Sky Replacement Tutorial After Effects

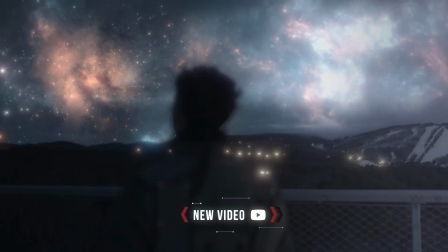0:00 So today I'm going to be showing you guys how to create the sky replacement effect in After Effects.
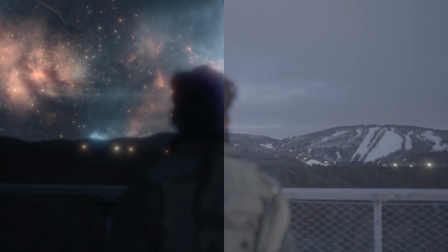0:04 This was for a music video from my friend Tyler Shaw, but let's get straight into it and I'll show you guys a few tricks.
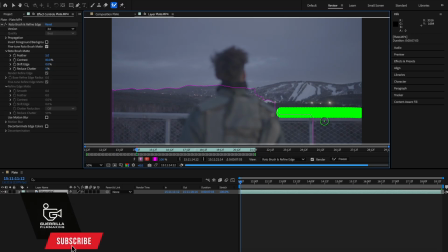0:09 So the first thing I did was rotoscope out not only the person, but the background that you see in the distance. And to get the finer details inside of his hair, we switched to the refine tool and then we painted out his hair to get the finer details.
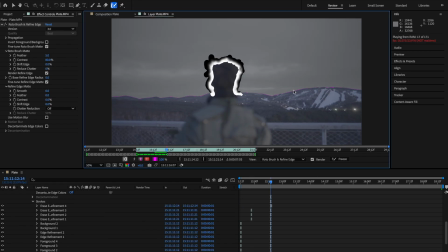0:22 You can skim through it frame by frame, just taking out what you don't need and then render out that selection before we move to the next step.
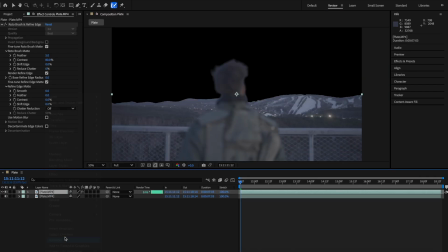0:28 Next thing we did was duplicate that main layer and then renamed it sky matte. Then we added a key cleaner effect to the rotoscope layer just so that we can clean up some of the rotoscope and then turned on motion blur on the rotoscope layer itself.
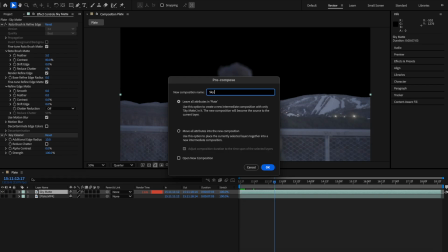0:41 Now select that sky matte layer, pre-comp it, move all attributes into it, and then go inside of that pre-comp.
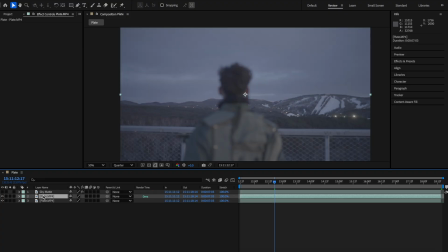0:47 Going back to our main composition, we duplicated the plate footage once again and then named it track. The reason we're doing this is because we're working with log footage, so I added a levels effect and crushed the shadows,
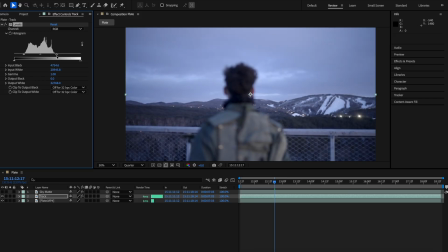0:57 pulled back the highlights to their levels, and then played around with the midtones until we had enough contrast to make it easier to track.
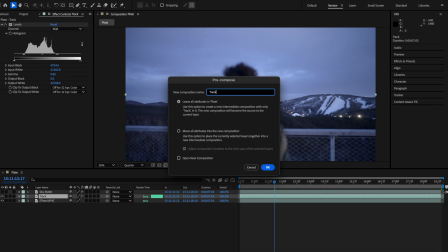1:04 Once you're done that, you're going to want to pre-comp this also, moving all attributes into the new composition.
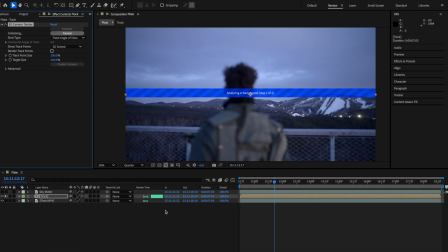1:08 If you don't, when you do the 3D track in After Effects, it will ignore the effects that you put in there, and that's what we need to make the track accurate. Once the 3D track is done, I want you to find some points on the scene, select a few of those points,
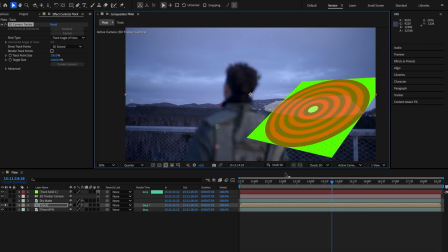1:21 and just create a solid and track it forward and backwards to make sure that it's sticking in the place where you want it to be.
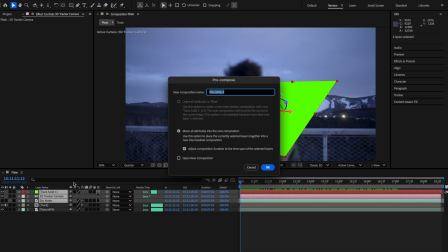1:26 Now you can either pre-comp that all together with the sky matte layer or just bring that 3D track into the pre-comp that has the matte layer already inside of it.
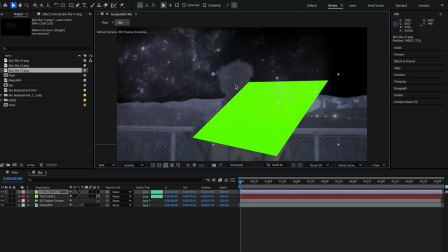1:33 From here, we're going to drag and drop the assets for the sky that we want to use for this composition and turn it into a 3D layer.
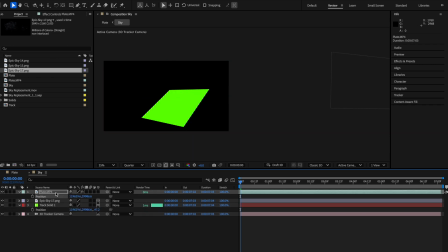1:40 Select your solid layer and copy and paste the position data to the asset that you put in the scene.
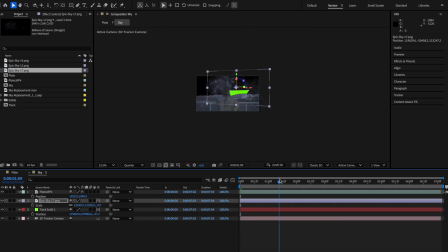1:45 From here, you're going to be scaling and repositioning, just adjusting where we want the assets to be in the 3D space to match the background.
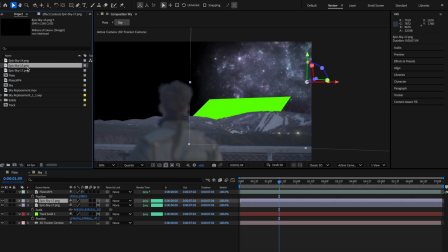1:51 Once you place it where you want it to be, just duplicate that layer and grab your next asset holding option and drag and drop it on top of the duplicate,
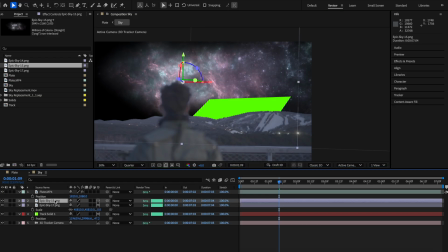1:59 and it will inherit everything you put on the clip before, allowing you to just reposition it to get it to where you want to be instead of adding all the effects over again.
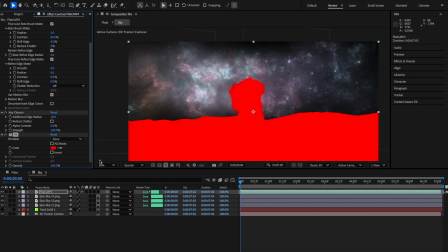2:06 From here, you want to select the main plate layer and add a fill effect to it and change it to black.
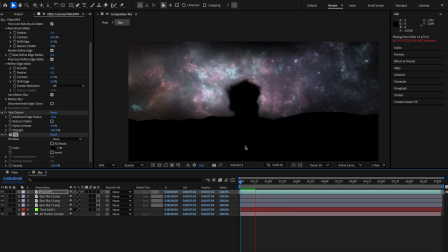2:11 This is good because when we bring it back to the main composition and turn it into a screen blending mode, it'll be transparent but allow for the glow and the skyline to be behind your background.
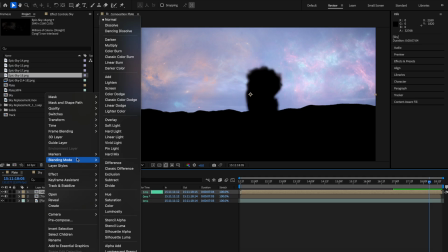2:20 Now head back to your main composition, change the blending mode of the sky layer to either screen or add, and disable the track layer because we don't need it anymore.
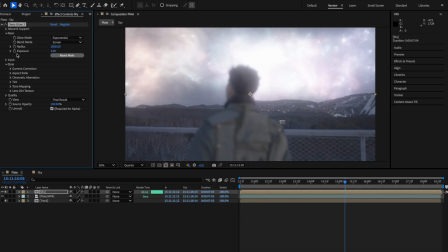2:28 From here, I added the deep glow effect, but you can use anything, but just adjusted the values until I found something that I thought would work for the scene.
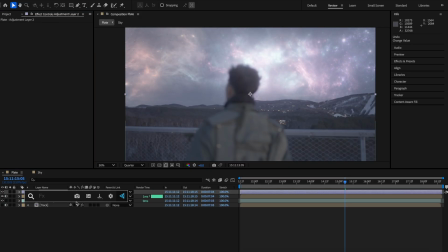2:34 This is completely subjective and just depends on what you're doing. Then I added an adjustment layer, added the levels effect so that I can darken the scene altogether to make it look like it was nighttime.
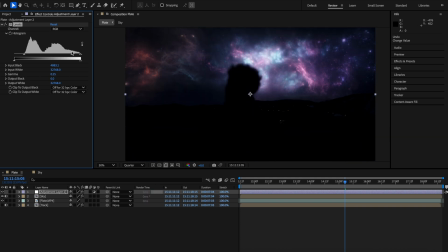2:43 This also can vary greatly depending on what your scene is, so remember to use the same idea when you're trying to tweak it just to get a similar effect.
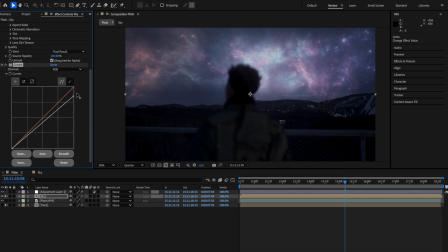2:51 I still wanted to tweak the effect a little more, so I added a curves effect and adjusted some of the values in the midtones near the shadows to get the colors to pop a little more.
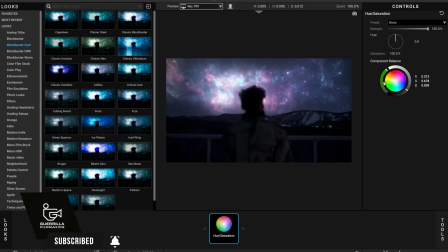2:58 The final touch up was color grading it, really using magic bullet looks, and then to me it was just creatively going through a bunch of settings to figure out what worked for this scene.
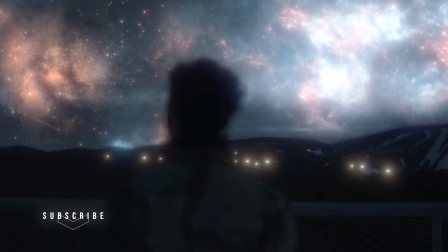3:06 If you guys enjoyed this clip, remember to share it, subscribe to the channel, hit that like button,
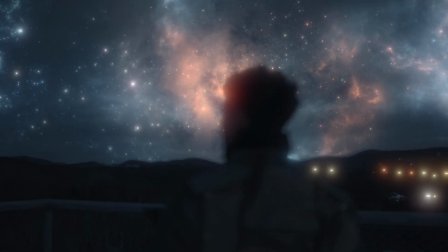3:11 and comment down below for any suggestions or clarification on something that you're having trouble with.
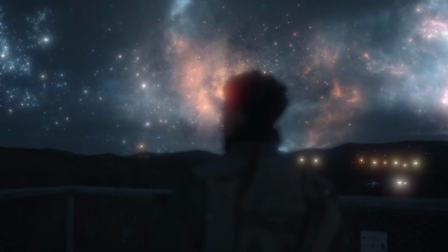3:15 I'll drop a link down below so that you have access to the footage and the project file so that you guys can review it yourself and try it if you guys are having issues and you want to just follow along.
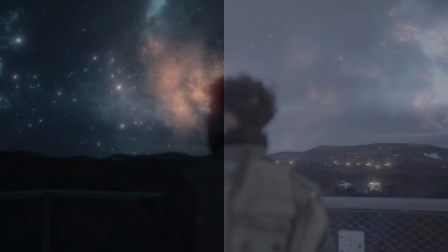3:24 Thank you guys for the support. Peace out, and I will see you on the next one.